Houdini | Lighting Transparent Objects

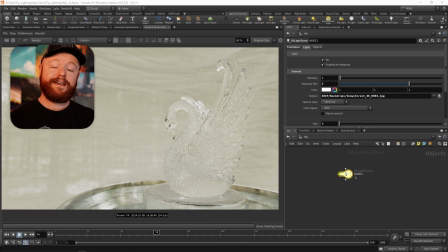In this quick tip, I'd like to talk about shading and lighting transparent objects whenever you have a backdrop that's kind of blending in with that object. This scenario, by the way, is very common to run across whenever you have product shots that feature glass,
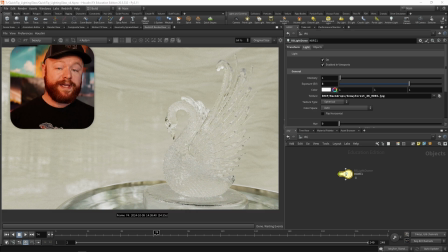ice, or anything else that's transparent. Before we get there, though, make sure to check out Houdini for the new artists too if you enjoy this video.
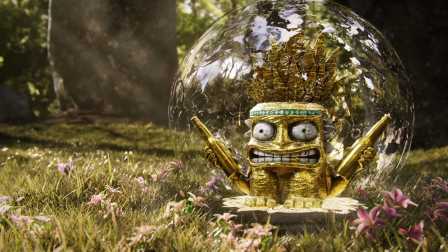You'll find all kinds of exercises, tips, and tricks that are really similar to what we're about to do in this video.
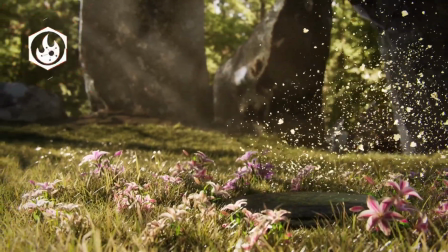So if you enjoy challenges like this, then be sure to visit cgforge.com.
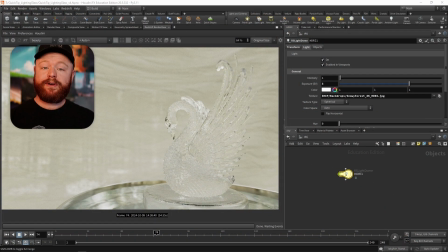Getting back to our scene now, here's the challenge that I want you to think about. How do you make the swan here not blend in with the cloth backdrop? If you had a client and this is a product shot for an ice sculpture,
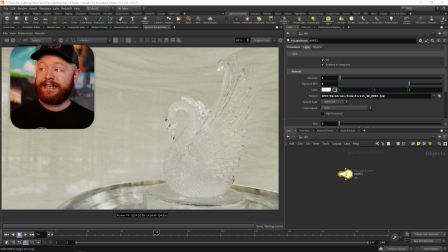we need that product to stand out and not blend in to its surroundings. So just using lighting tricks, how would you do that? Go ahead and pause this video and think about a few things in your head before I show you how I go about this situation.
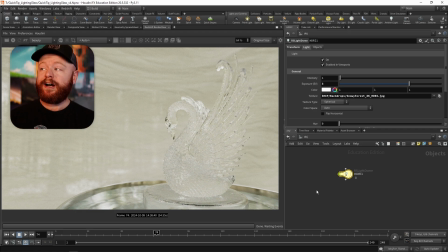Let's start off by asking ourselves a question. When it comes to transparent objects, what are we actually looking at? Yes, I mean we're looking at a transparent object, but when it comes to the visual components of that,
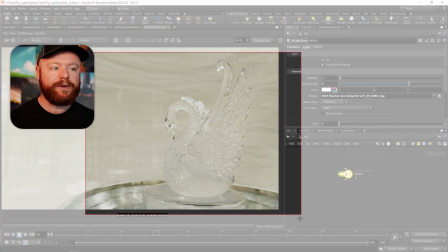we can break this all down into a few things.
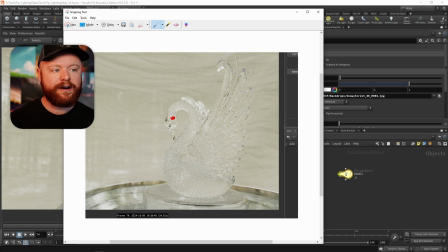We have the areas that are being shown behind the object. Let's say that this is the red section. So we see whatever's behind the transparent object.
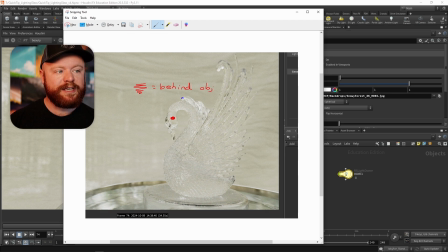We also see highlights. So we see reflections, and we'll just call this highlights. Okay, so we see that.
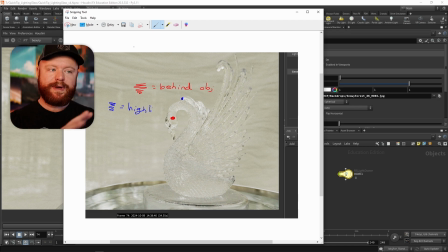And then we also sometimes, depending on the ice and depending on how it's shaded, we're going to see some kind of diffuse contribution. So in this case, with our ice, we really don't see a lot of that, but if there's any scratches or rough areas,
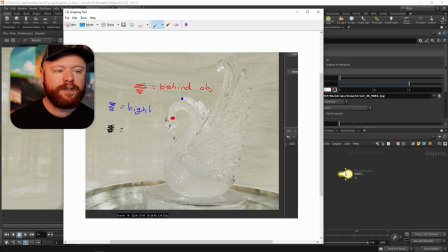sometimes you're going to see a little bit of a diffuse light. And this essentially is similar to having a roughness slider that's up on the ice,
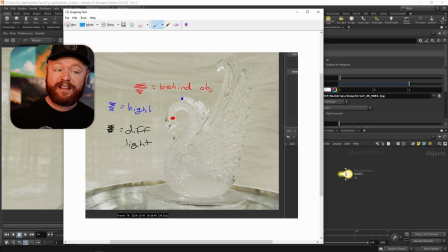or if you actually have dirt on it, something like that. For the most part, though, we really see two things. We see whatever's behind the object, and then we also see the highlights. And anytime you want to light something with a transparent object, these are the two main things that you need to account for.
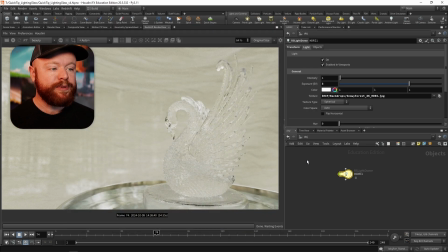So, with that in mind, what happens when I turn off this cloth backdrop?
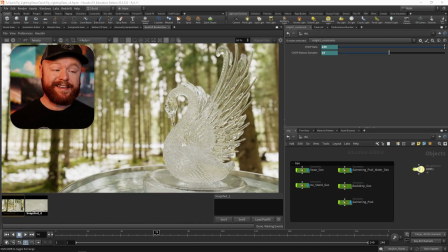Let's take a look. Now, as we can see, it's a lot easier to see this swan. It's not as difficult to pick out various things about it because when we zoom in here,
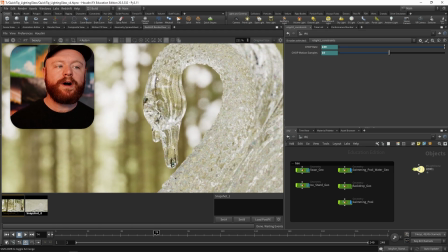the objects that are behind the swan are creating these darker areas.
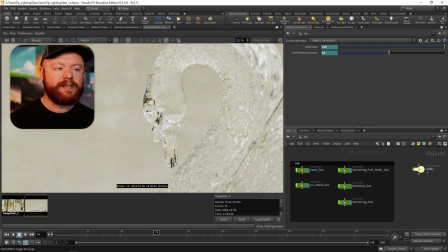If we compare that to just the white cloth, this all blends in. There's not a lot of variety to the portion that is seeing through the object.
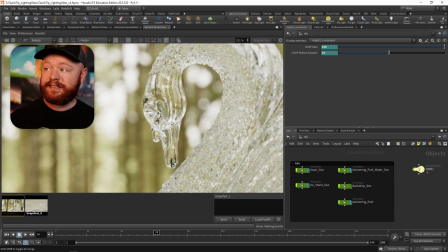So when we do this, the ice looks pretty awesome because it's picking up the HDRI.
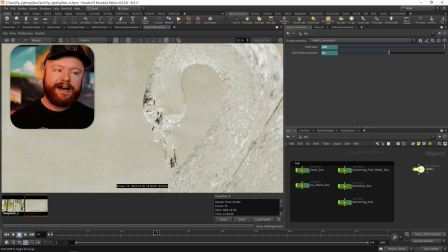When this is happening, we pick up the object and we lose a lot of that complexity. So the first thing that I would try doing in this situation is use some kind of light linking,
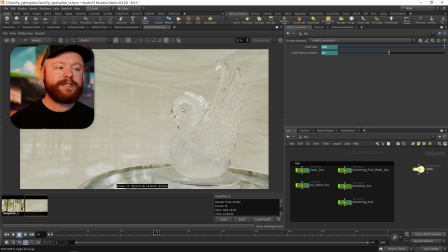or perhaps use some kind of object settings to tell the transparent object to ignore the cloth backdrop.
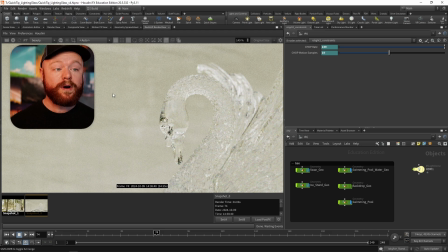In other words, if I can tell the ice here to ignore what's behind it and instead pick up the HDRI,
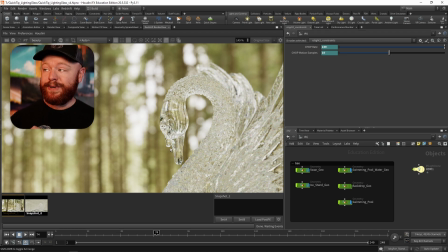I bet you it's going to make this look a lot better. Let's see if that is the case.
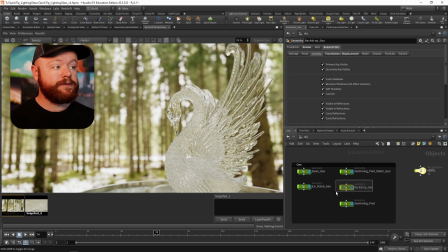I'll go here to the backdrop geo, that's our cloth, turn that on, and then I want to go to the Redshift OBJ tab, visibility, and I want to turn off visible in refractions.
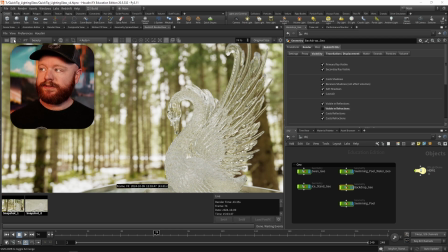So let's do that to start things off and see what happens. Okay, and it looks like we're on the right track here,
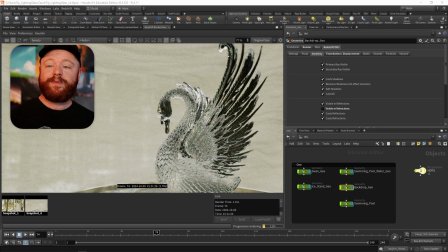but it's still not really showing me the colors that I saw before in the HDRI. We just have these dark zones. The reason for that is because we're still casting shadows onto the swan.
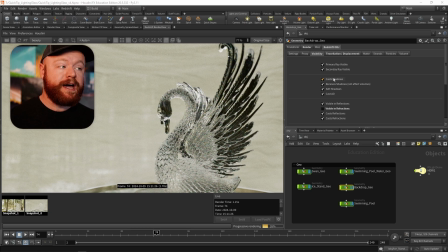So if I also go to our cloth backdrop and I say, don't cast any shadows,
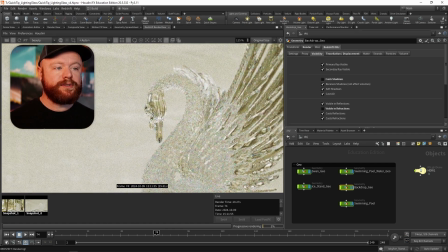we can see that we are back to seeing exactly what we saw when we had our HDRI. If we compare this to that, it's the same thing. And now, if we zoom out, this looks a lot better.
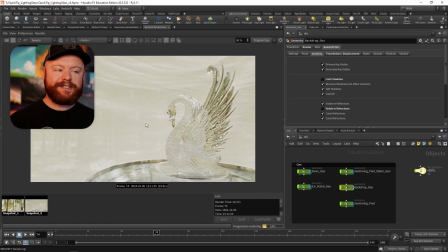We can really actually see this a lot more cleanly. We went from this to that, which makes a big difference in what we're trying to do here.
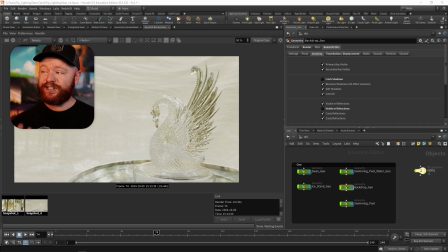But let's say now I want to make this contrast a little bit even more exaggerated.
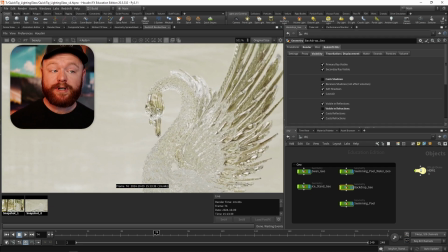I want the dark areas of the swan to go darker without affecting the backdrop.
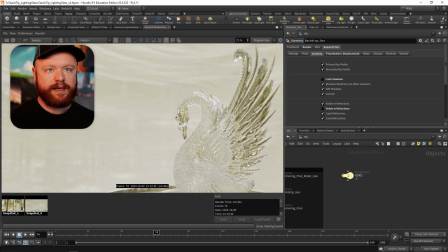So what I'll do for that is I'm going to make a copy of our HDR, and I'll make one HDR for the cloth and the other HDR just for the swan. I then have control over the different exposures, and that will allow me to, let's say,
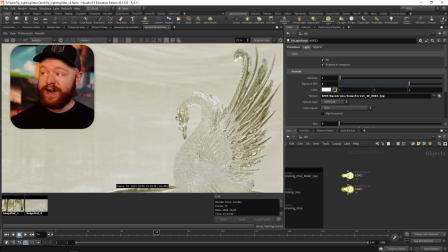turn down the lighting and the refractions while leaving the cloth the same. So I'll call this our HDRI cloth, and then we'll call the other one our HDRI swan. Here on the Objects tab, this is where we can do light linking. Turn that on.
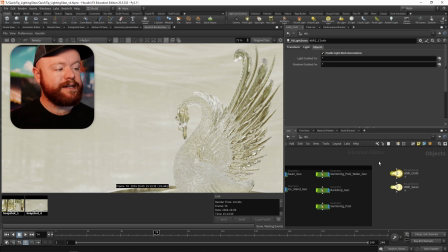And what I want to say here is that this light is only enabled for our backdrop. So we'll go here, drag over the backdrop, and then for our swan, I can then go to our Objects tab,
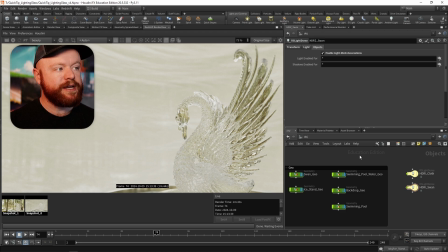enable the Light Mesh Association, and light is available for star. That means everything except for, that's the uptick, so Shift 6,
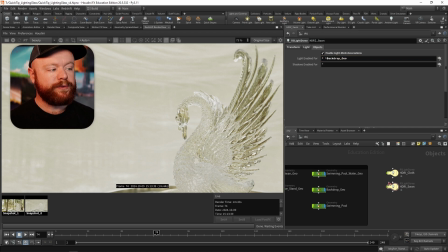backdrop underscore geo. So now this guy will control the swan, that guy will control the cloth. Let's go ahead and press play again. We're back to where we were before, but now on the swan, I'm going to go to our exposure here and turn this down.
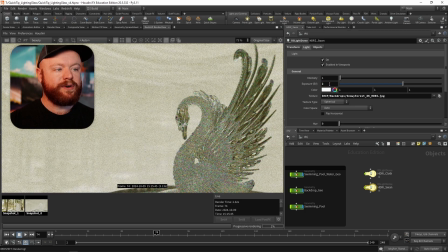And as we can see, that also will allow us to darken the ice and give us
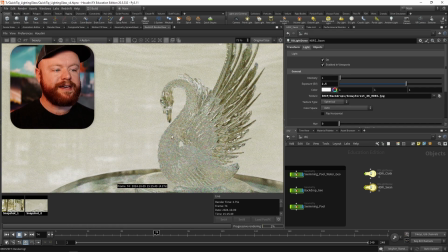some control over getting this to stand out against the backdrop.
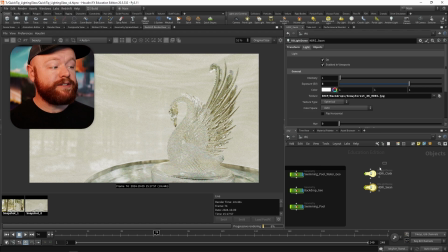Another thing that we might want to consider is just turning the backdrop down relative to the cloth.
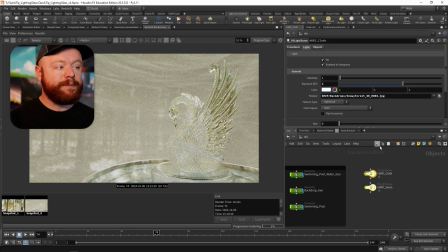So if I turn the exposure down on that backdrop, let's say I turn this down to a value of 1,
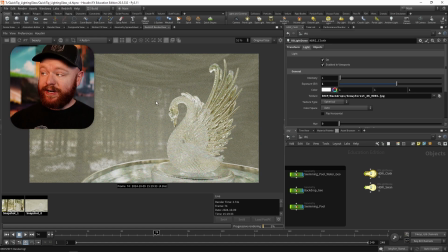now the swan is going to be the brighter object that's in front of it. Now, right now the backdrop is a little bit too dark. We can see that HDRI coming through it. But then once I have this darker cloth, I can add in some other lights to pull out bright areas.
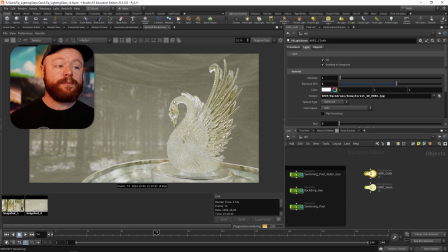And, well, the bottom line is that the brighter object is in front of the darker object. In other words, it feels like it's going towards the viewer because it's brighter, and the darker areas feel like it's going back into the frame. And that is beginning to get us a bit of layering, is what they call that.
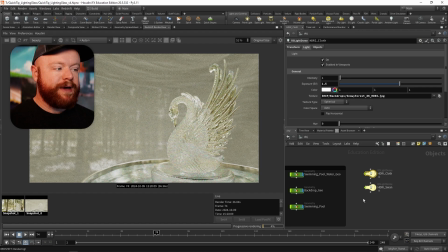So I'm going to set our exposure here to 1.5 on the backdrop, and then maybe push it a tad bit on the swan, 3.5. So that we, again, just bring this up in general
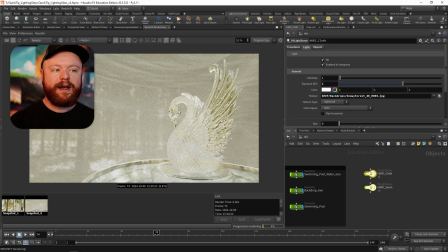until this as a whole is standing out compared to the backdrop. Now we can actually see that silhouette as well.